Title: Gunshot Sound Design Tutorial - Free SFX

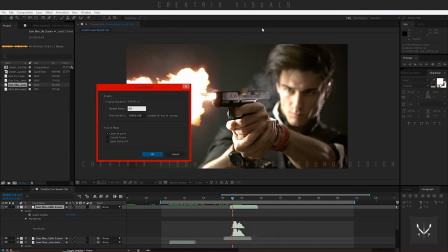Now you should be very careful about the change in the time when sound effects are considered, because even the slightest number change will affect the sound effect. Now, by changing it to 90, you make it just a bit quicker, and even though it's the same sound,
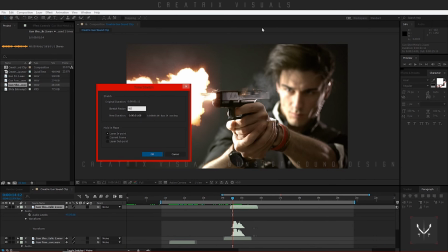the audience hears it just enough variable in the sound effect that makes them feel like it's a different sound effect.
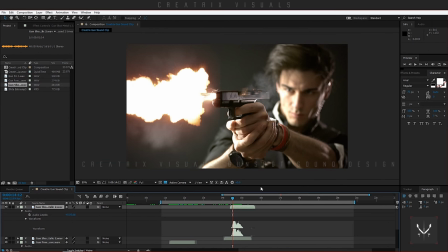So I will press OK, and actually let's preview this part. So I will close my sound effects for now, and I'll click preview.
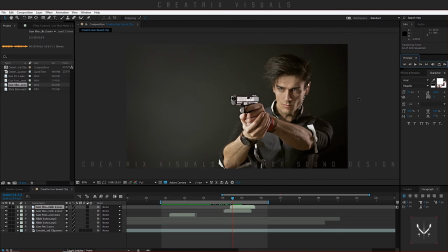Come on, almost there. Okay, let's hear this.
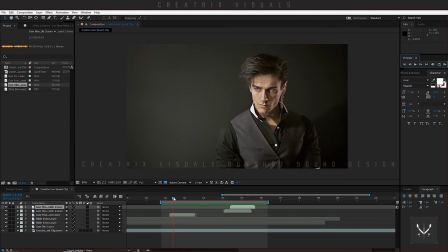Okay, as I can see, while it previews, I can see some red letters, which means that the sound is not synced due to the preview, so I will drop it to half and do this again. Let's see.
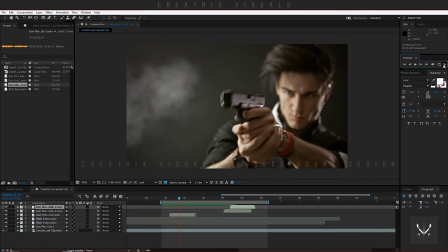One and two.
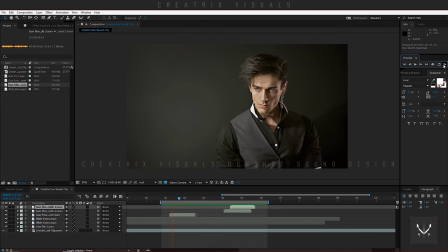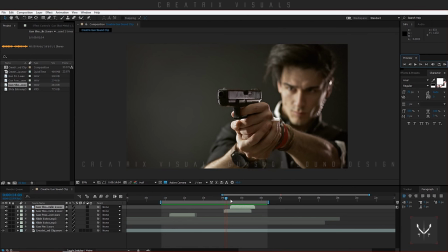Okay, so the gun sounds are perfectly aligned, but this one, the power move, happens way too fast.
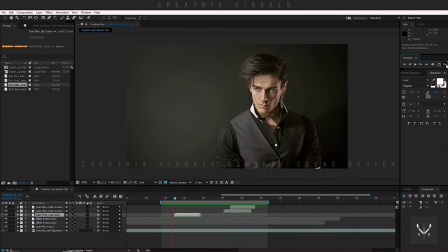So I will drag it forward just enough and try it again. Let's do just enough again, right there. As you can see again, for some reason, the preview does not work in my favor.
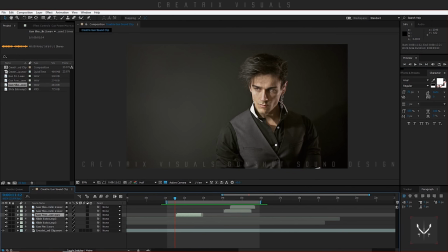So I'll just reduce and try it again. Let's put it just enough more, right there. Actually, we'll zoom out just enough.
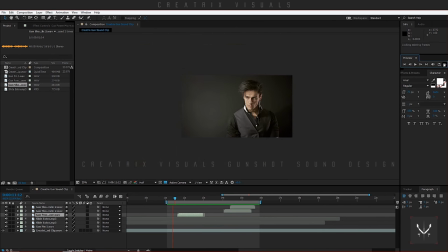Let's see. Let's try it again. Awesome. Okay. So this looks pretty good.
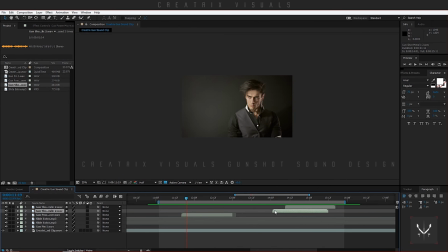I'm happy. I will just do some micro adjustments and see if they have any difference. Cool, okay. So this is done, so just for the sake of previewing, let's hear the whole thing once.
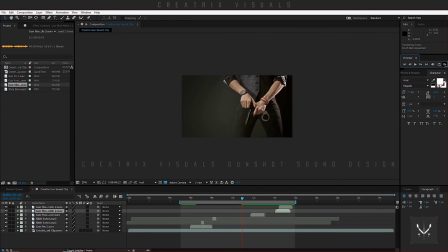Come on. Okay.
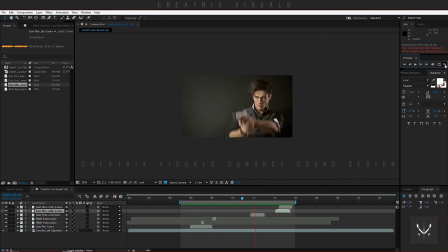Yeah, the sound is not really synced because of the preview. So, anyways, let's move forward. And right there, there's another very snappy move.
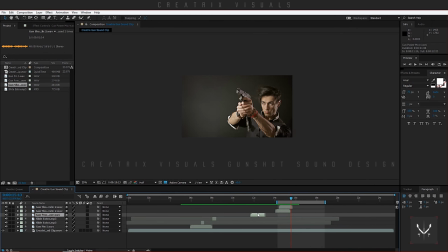And I would like to do the exact same thing. So I will click my power move and hit Control D to duplicate. I will bring it up and drag it forward. Then I will open the audio file and check out the waveform. Now, because this move happens again,
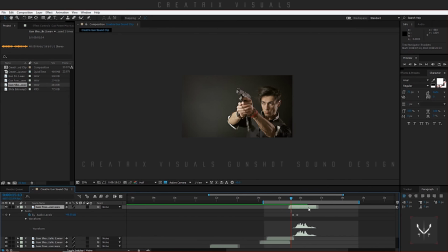I would like to do the same trick and change the speed of the sound effect.
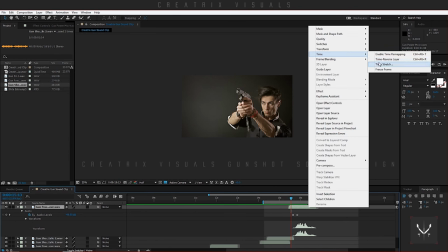So I will right click, time stretch, and change it to 70 this time.
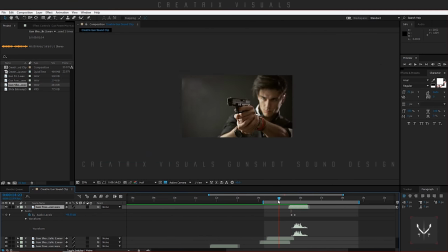So it's going to be way quicker. But the move itself, see, right there, it's so much quicker than the previous one. So I will align the sound and let's actually move forward right there. This is the third gunshot, I think.